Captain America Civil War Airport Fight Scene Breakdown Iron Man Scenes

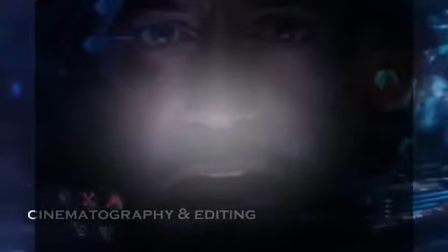[0:07]
Cinematic Universe is his visor's heads-up display. Whenever we need to check in with Tony Stark, it's not necessary for him to remove his helmet,
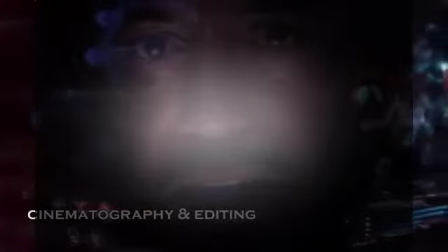[0:15]
as we are treated to a close-up from within the helmet, complete with all the necessary tracking information that is available to him.
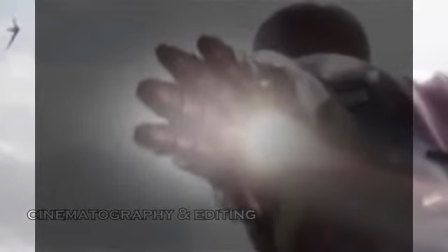[0:20]
The editing for his sequences is top-notch, and the shots complement each other greatly. For example, let's take a look at this incredible sequence involving Ant-Man.
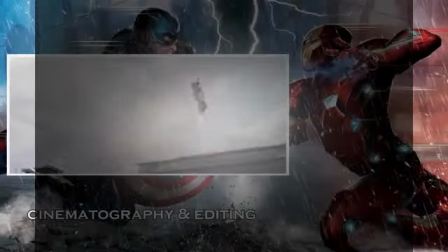[0:27]
Hawkeye fires Ant-Man from his bow and he flies towards us. We cut once he is too close, and now we're in a wide where we see Iron Man quickly tracking where each of the arrows are going.
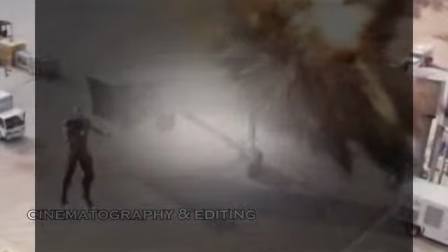[0:36]
We cut to another wide shot to get a good view of the action as Iron Man begins to explode every arrow.
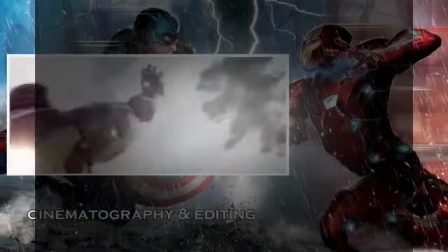[0:41]
After this, we are treated to an awesome over-the-shoulder shot that resembles many modern-day third-person action video games as he disposes of more arrows.
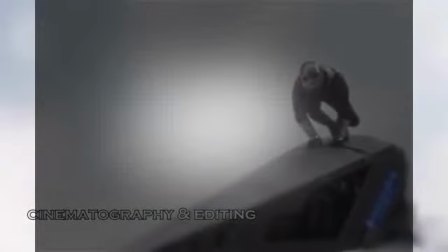[0:49]
Once we see he's having no trouble taking care of the situation, we cut to a shot simulating a macro lens where we see Ant-Man getting ready to dive off the arrow,
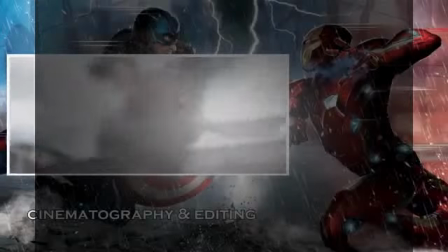[0:57]
and in one of the more visually impressive and unique shots of the Marvel Universe, the shot does not cut, and we see him leap onto Iron Man and easily clamber into the suit.
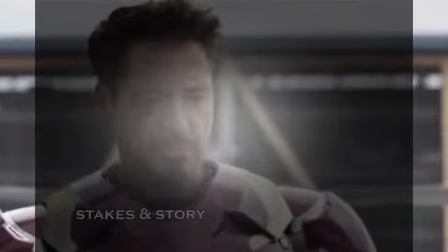[1:05]
Tony Stark believes that superheroes should have their actions regulated by the government, and he is on a mission to bring back those who refuse to sign the Sokovia Accords.
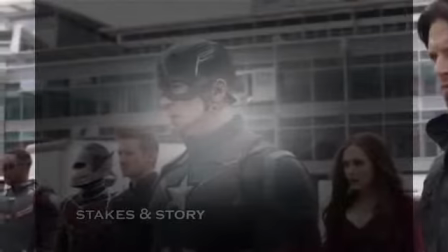[1:13]
He clearly doesn't really want to fight his friends, but knows that it may be necessary since Captain America is determined to never sign them or turn himself in.
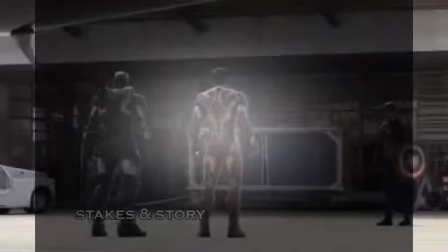[1:20]
What's interesting to note here is that Iron Man wanted to intimidate his opponent by immediately showing most of his cards.
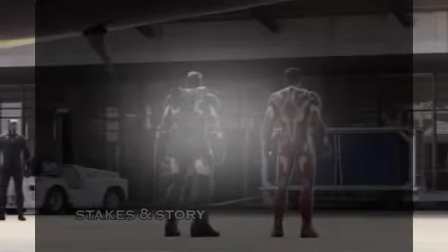[1:26]
He shows up alongside War Machine, with Black Panther and Black Widow close by, and even summons Spider-Man right from the beginning.
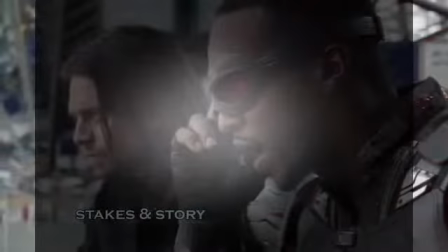[1:32]
Notice how Captain America kept most of his allies in the distance in order to begin the fight on his terms instead of facing him head-on from the get-go.
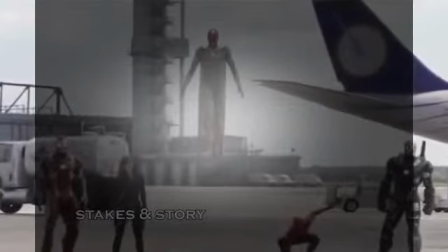[1:40]
What should also be mentioned here is that Iron Man kept his most powerful superhero mostly at bay, and from a purely filmmaking standpoint, it makes sense.
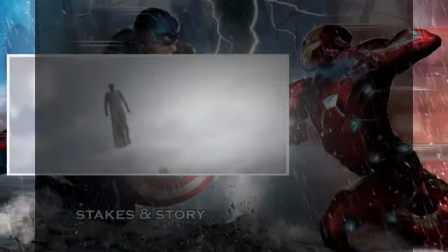[1:48]
Vision could easily defeat Captain America's entire team except for Scarlet Witch, and it would have taken quite a bit of tension out of the fight had he been involved too much.
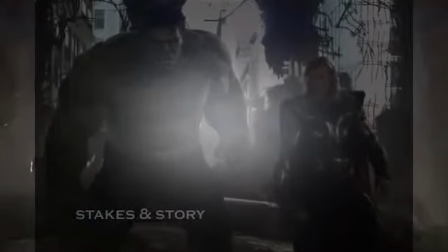[1:56]
This is also the storytelling reason for why Hulk and Thor are out of this fight. The directors thought it would tip the scales too heavily on one side or the other.
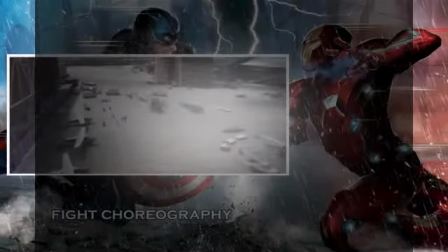[2:03]
In this fight, Iron Man is mostly a projectile kind of guy instead of a brawler, and he uses several of his weapons available to him to keep the fight contained.
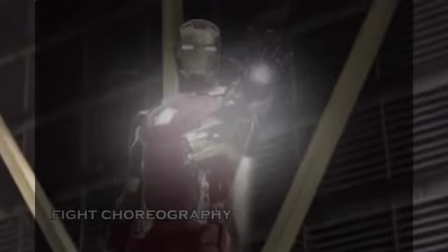[2:10]
As stated before, he doesn't want to kill his friends, just bring them in, so he mostly resorts to using his weapons in non-lethal ways.
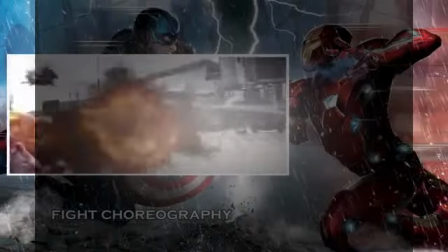[2:17]
He does have a bit of a close quarters fight with Captain America, using a knee which is blocked and taking an exploding arrow.
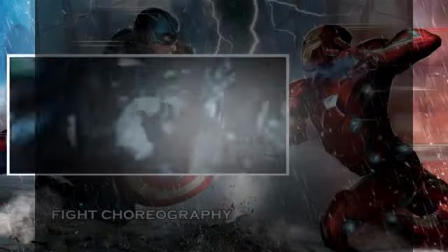[2:23]
His altercation with Ant-Man is easily handled by his system flushing him out,
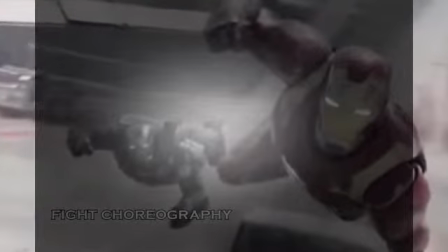[2:26]
and perhaps his most spectacular move is what he does at the end of the fight once Spider-Man webs up Ant-Man's legs.
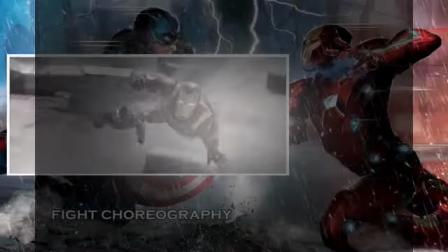[2:32]
He flies in along with War Machine and executes the closest thing we've seen in the Marvel Cinematic
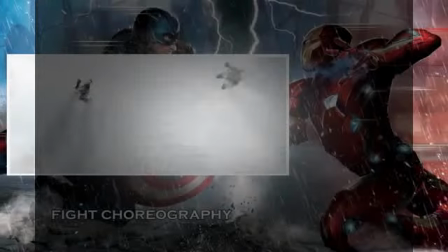[2:37]
Universe to Goku's Dragon Fist as he pretty much KOs Ant-Man with a single hit.
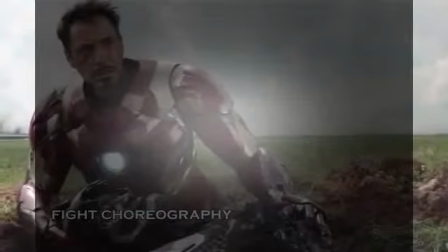[2:42]
His fight ends once Vision accidentally causes War Machine to plummet to the ground. It's always a treat to see Iron Man in action, and the airport sequence is no different.
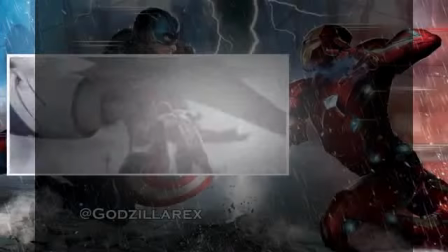[2:49]
While we don't really get to see his close quarters abilities in this particular fight, this is an insanely memorable action beat that was well planned, choreographed, and executed.
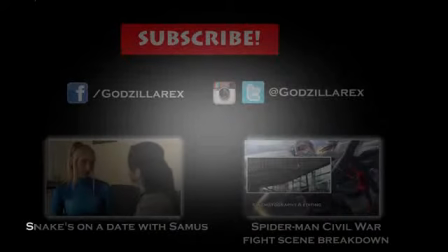[2:58]
What did you guys think of the fight? Which fight would you like me to analyze next? Subscribe, and you can follow me on my Twitter, Instagram, and brand new Facebook fan page, Godzilla Rex. See you next time.